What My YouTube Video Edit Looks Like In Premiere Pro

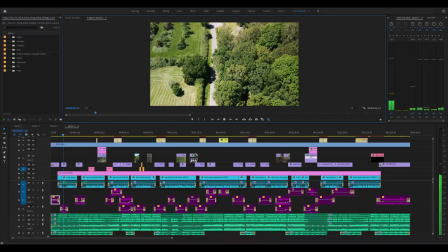4s
If from today you only ever use these very basic, simple yet effective drone shots correctly for the rest of your videos,
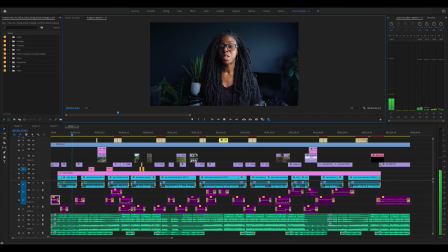10s
your videos will tell a far better story than if you didn't use them at all or if you used them inconsistently. Hey I'm Tamara and my channel is all about helping you to create better videos with helpful tips,
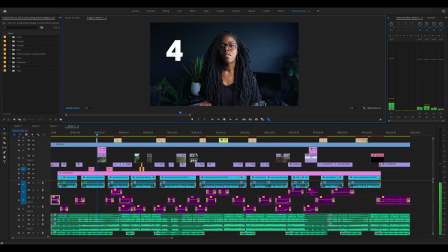24s
tricks and tutorials and in this video I want to help you start off with three very simple drone shots that will help you get on your way to telling better stories within your videos.
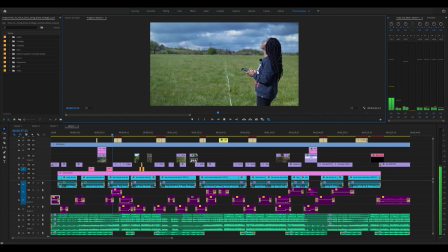35s
One of the best uses of a drone when storytelling is to use it as a tool for getting establishing shots.
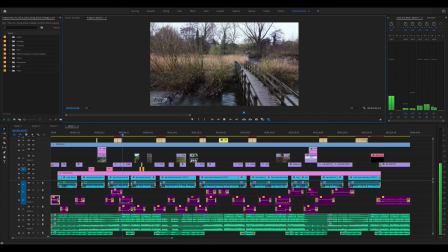40s
And establishing shots are what help to set the scene and give context, whether that's introducing the beginning of a story or ending the story.
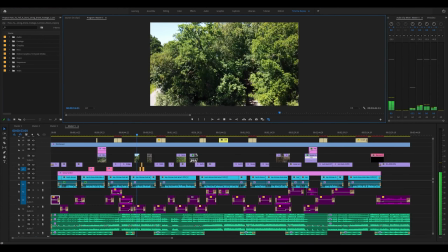50s
Establishing shots provide a sense of place to a viewer and should really be seen as an accompaniment to the rest of your footage.
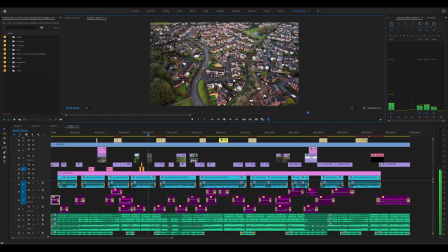56s
There are loads of drone shots that you can use but starting at the beginning with this basic fundamental of storytelling will get you well on your way to telling great stories. So first up let's start with the beginning of the story and for this you can use a bird's eye view shot.
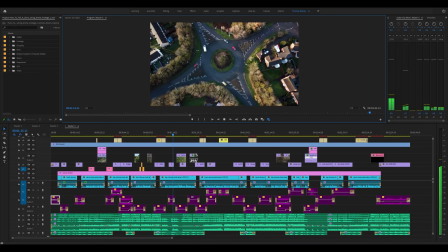72s
This is great for conveying a full space like for example a city or a forest or anything like that.
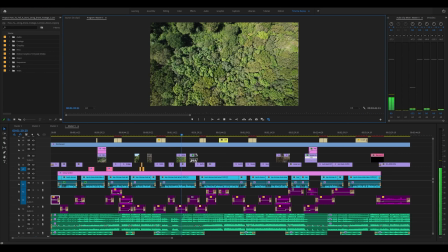78s
For this shot you just need to point your camera downwards and fly slowly over the landscape.
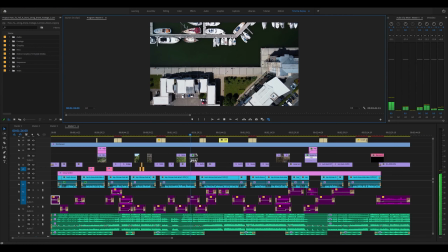83s
The direction that you fly doesn't necessarily matter as long as you're heading to the main location or the main subject.
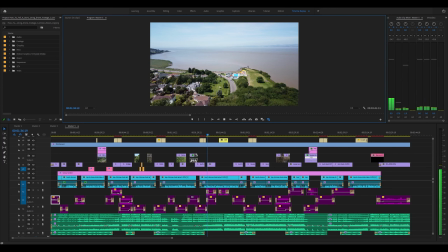92s
The other shot that you can use in order to begin your story is a push-in shot. This one's great for communicating to your viewer that they're basically going to be taken into a specific location.
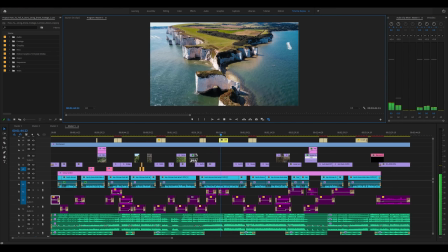101s
For this you can literally just fly your drone in a straight line towards the location or the subject but make sure that your subject or
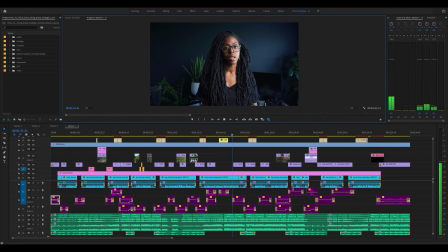108s
the main location dominates the frame either by using the rule of thirds or placing them in the centre of the frame so that they take up most of
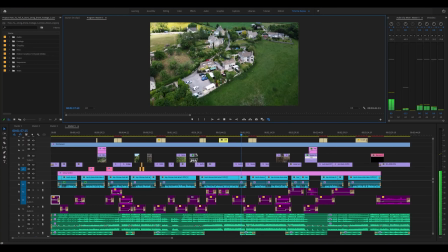115s
that frame. You can also combine this with a downwards movement drawing the viewer in closer.
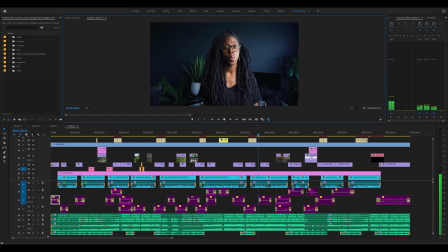123s
The next shot is the reveal, which is also another move that gives your viewer context as to where you're going to take them or lets them know that you want them to focus on a specific subject. If you want to reveal a location or a subject, moving left or right is a great way to do this.
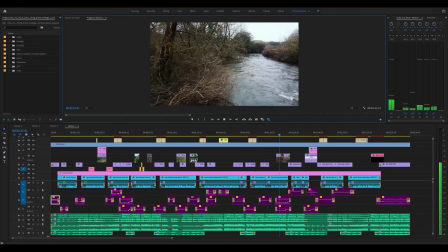138s
All you have to do is start with your subject or focal point out of the frame and fly left or right to reveal it.
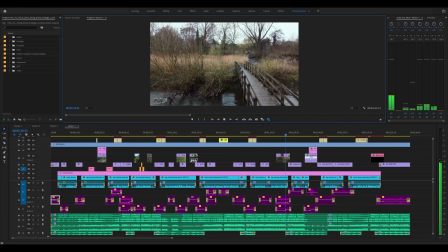144s
You can also fly down as a reveal as well.
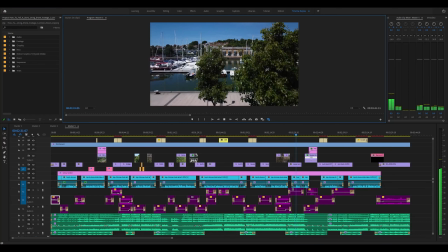149s
Another great reveal shot is where you start low, fly up and move forwards at the same time.
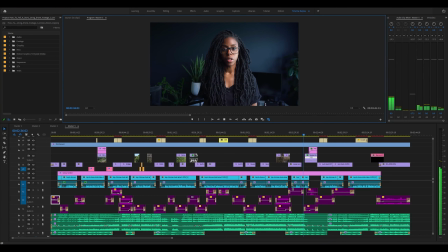153s
This shot is more so if you want to show off the location rather than take your viewer into it.
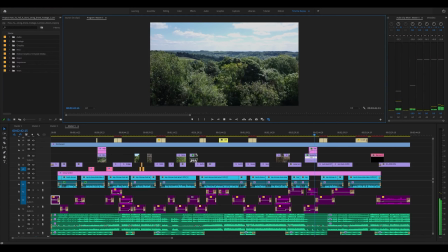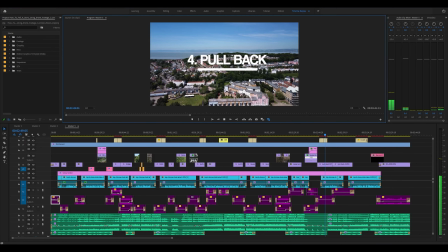166s
The pullback is one of the best shots for letting your viewer know that the scene or the video is ending.
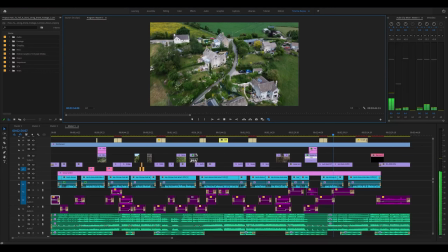172s
All you need to do is simply fly backwards so that your subject or location gets smaller. You can also combine this with flying upwards at the same time.
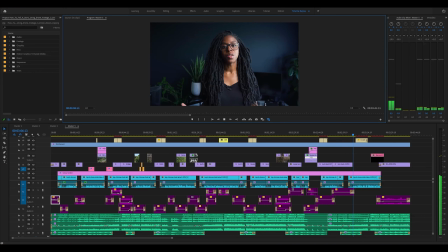184s
So that's it, the four very simple drone shots and moves that you can use to tell a better story. In the next video I pair these shots with ground shots so that you can see how they work in context so be sure to check that one out. I hope you found this video useful, if so do give the video a thumbs up and let me know in the comments below. Otherwise, thanks for watching, see you next time!